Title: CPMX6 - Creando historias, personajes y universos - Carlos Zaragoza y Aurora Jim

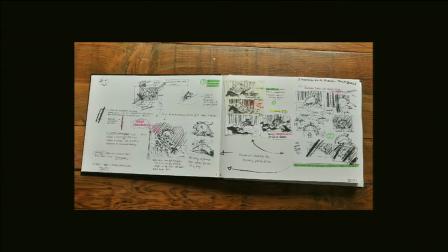[36:47]
No es una cosa que yo pueda decir, es artwork, son notas que me ayudan a mí a pensar, a evolucionar una idea desde el primer sketch hasta un poco algo que se va a parecer más al final, ¿no? Como esto. Entonces, eso es lo que hacemos constantemente. Nosotros no tiramos nada,
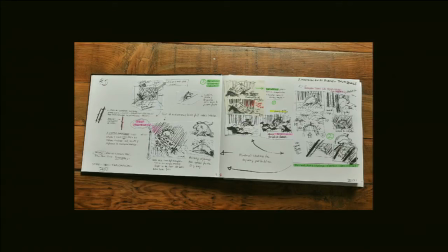[37:04]
tenemos una cosa que llamamos hucha creativa y es un cerro de sketchbooks así de grande donde vamos poniendo todo.
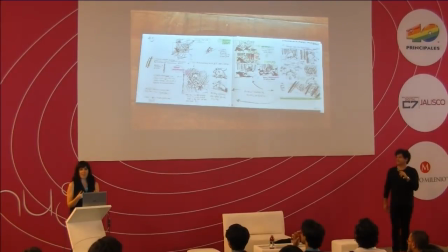[37:12]
Y en un momento dado, si necesitamos alguna idea o podemos referirnos a ello porque lo tenemos ahí almacenado. Nunca tiréis ni un solo garabato. No. O sea, cualquier cosa, aunque os parezca mala, la podéis ver dentro de unos meses, sí,
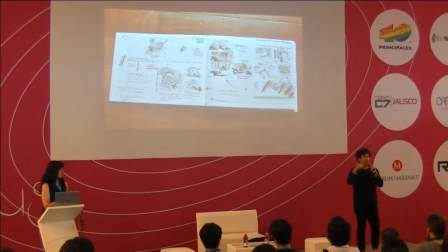[37:26]
y os puede hacer recordar una idea buena que teníais en ese momento.
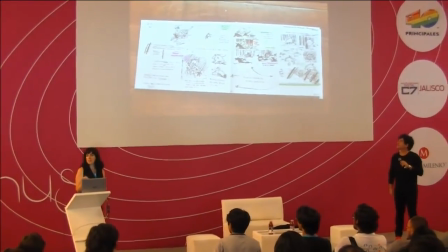[37:30]
Sí, porque os puede servir para cuando trabajéis profesionalmente para otras personas y tengas que trabajar muy rápido y generar ideas, tener algo donde ir.
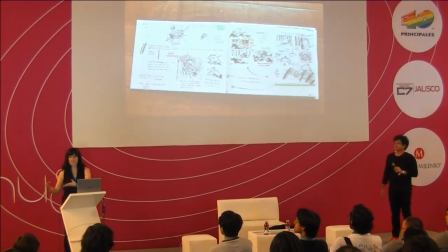[37:37]
Ah, mira, tengo aquí estos sketches de personajes, puedo rápidamente sacar ideas de ahí. Y no estoy copiando a nadie, ni estoy violando ninguna copyright. Son mis ideas, lo he pensado yo, es mi autoría. Y por otro lado, si los sketches son buenos, los podéis vender en eBay.
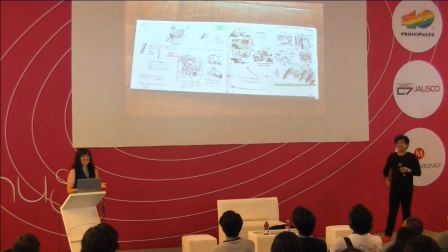[37:54]
Cuando seáis famosos, son dos cosas por las cuales no tiréis nada.
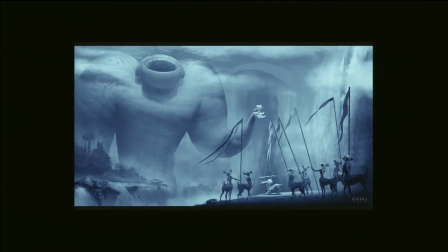[38:00]
Este es otro momento de la misma historia, es otro momento dramático.
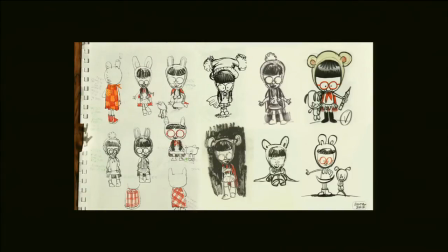[38:05]
Y os lo he puesto aquí porque quería contaros un poco, pues eso, cómo voy yo con la exploración de personajes, explorando distintas poses, distintas siluetas, distintas ideas, la relación del personaje de los dos personajes.
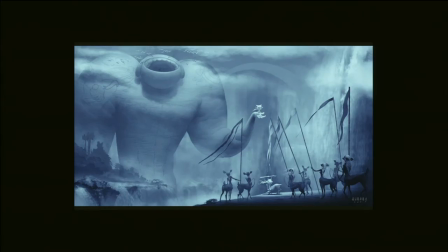[38:26]
Como veis aquí es una niña pequeñita y un gigante.
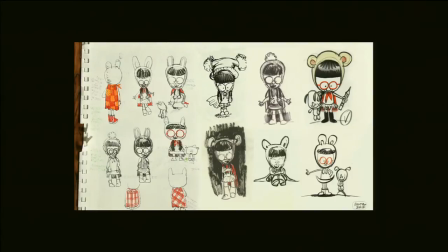[38:33]
Y diréis, ¿un gigante? ¿Dónde está? Es este. Es que en realidad es la mochila de la niña, es un muñeco. Y ella se piensa en su imaginación que es su amigo con el que puede vivir aventuras, que la va a llevar, la va a proteger.
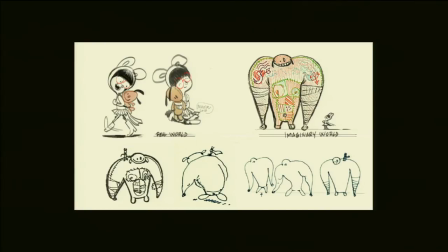[38:45]
Como veis aquí, es la relación que tienen. Ella le habla, están juntos, se tienen una... Bueno, evidentemente siendo una mochila no está animado, no vive, pero en su imaginación está vivo. Y entonces estos son un poco como yo pienso y todo el proceso que tengo cuando creo personajes.
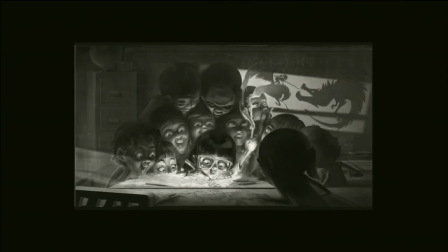[39:04]
Esta es otra imagen de otra escena. Esta es la original que hice. Como veis es una niña contando una historia y todo el mundo está alrededor de ella totalmente fascinado.
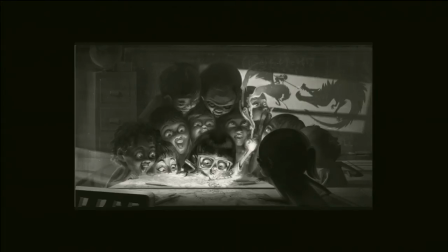[39:21]
Y es un poco lo que hacemos nosotros, contar historias de manera como cuando estaban los antiguos hombres primitivos en el fuego, alrededor todo el mundo sentado, no había televisión, entonces había alguien contando una historia. Y yo quería crear esa sensación, pero en los tiempos modernos, ¿no? Ahora tenemos el iPad.
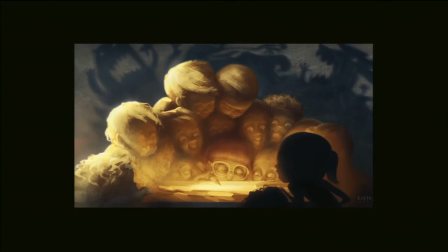[39:38]
¿El cómo? Ahora tenemos el iPad. Ahora tenemos el iPad, bueno. Por desgracia. Quería crear esa sensación de calidez, como veis aquí, este color cálido, que es como el color del fuego del storytelling este primitivo, primigenio. Y todo el mundo alrededor totalmente fascinado por lo que ella cuenta. No vemos lo que cuenta, lo cual es más interesante, porque así lo ponemos nosotros.
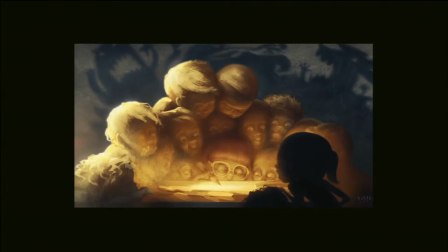[39:59]
Y lo que vemos es lo que se imaginan, que son todas estas sombras de monstruos en la pared. Una batalla o lo que sea, este lío de formas nos sugiere que hay algo interesante pasando y se lo están imaginando todos estos niños.
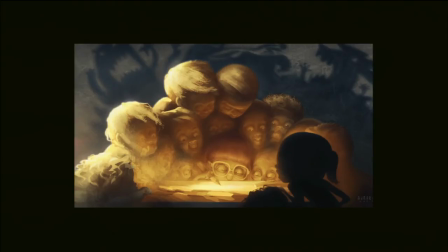[40:15]
Entonces, esto es un poco lo que resume lo que a nosotros aspiramos como storytellers, es encandilar y encantar a la gente de esta manera.
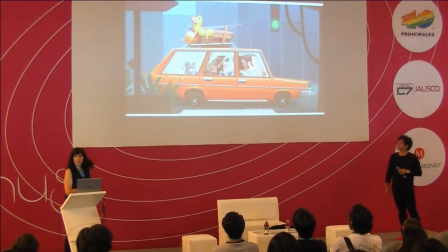[40:24]
Este es otro proyecto personal que también estamos haciendo. Esto es más... empezó como una graphic novel, pero estamos orientándolo más para hacer una webserie.
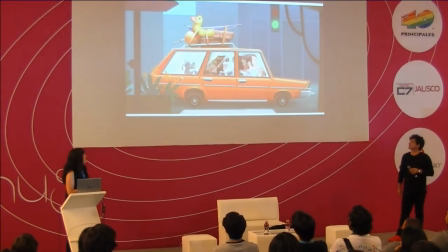[40:35]
Porque al final el estilo es muy gráfico y muy charming y puede dar muchas posibilidades en animación. Porque a mí siempre me ha encantado el cómic, siempre he tenido como mi sueño hacer una novela gráfica. Pero claro, tú diseñas algo y lo pones en la continuidad del cómic y sí, lo puedes ir leyendo en tiempo.
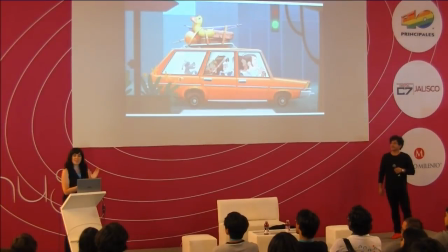[40:52]
Pero una vez que lo animas, es como que la animación engancha, ¿no?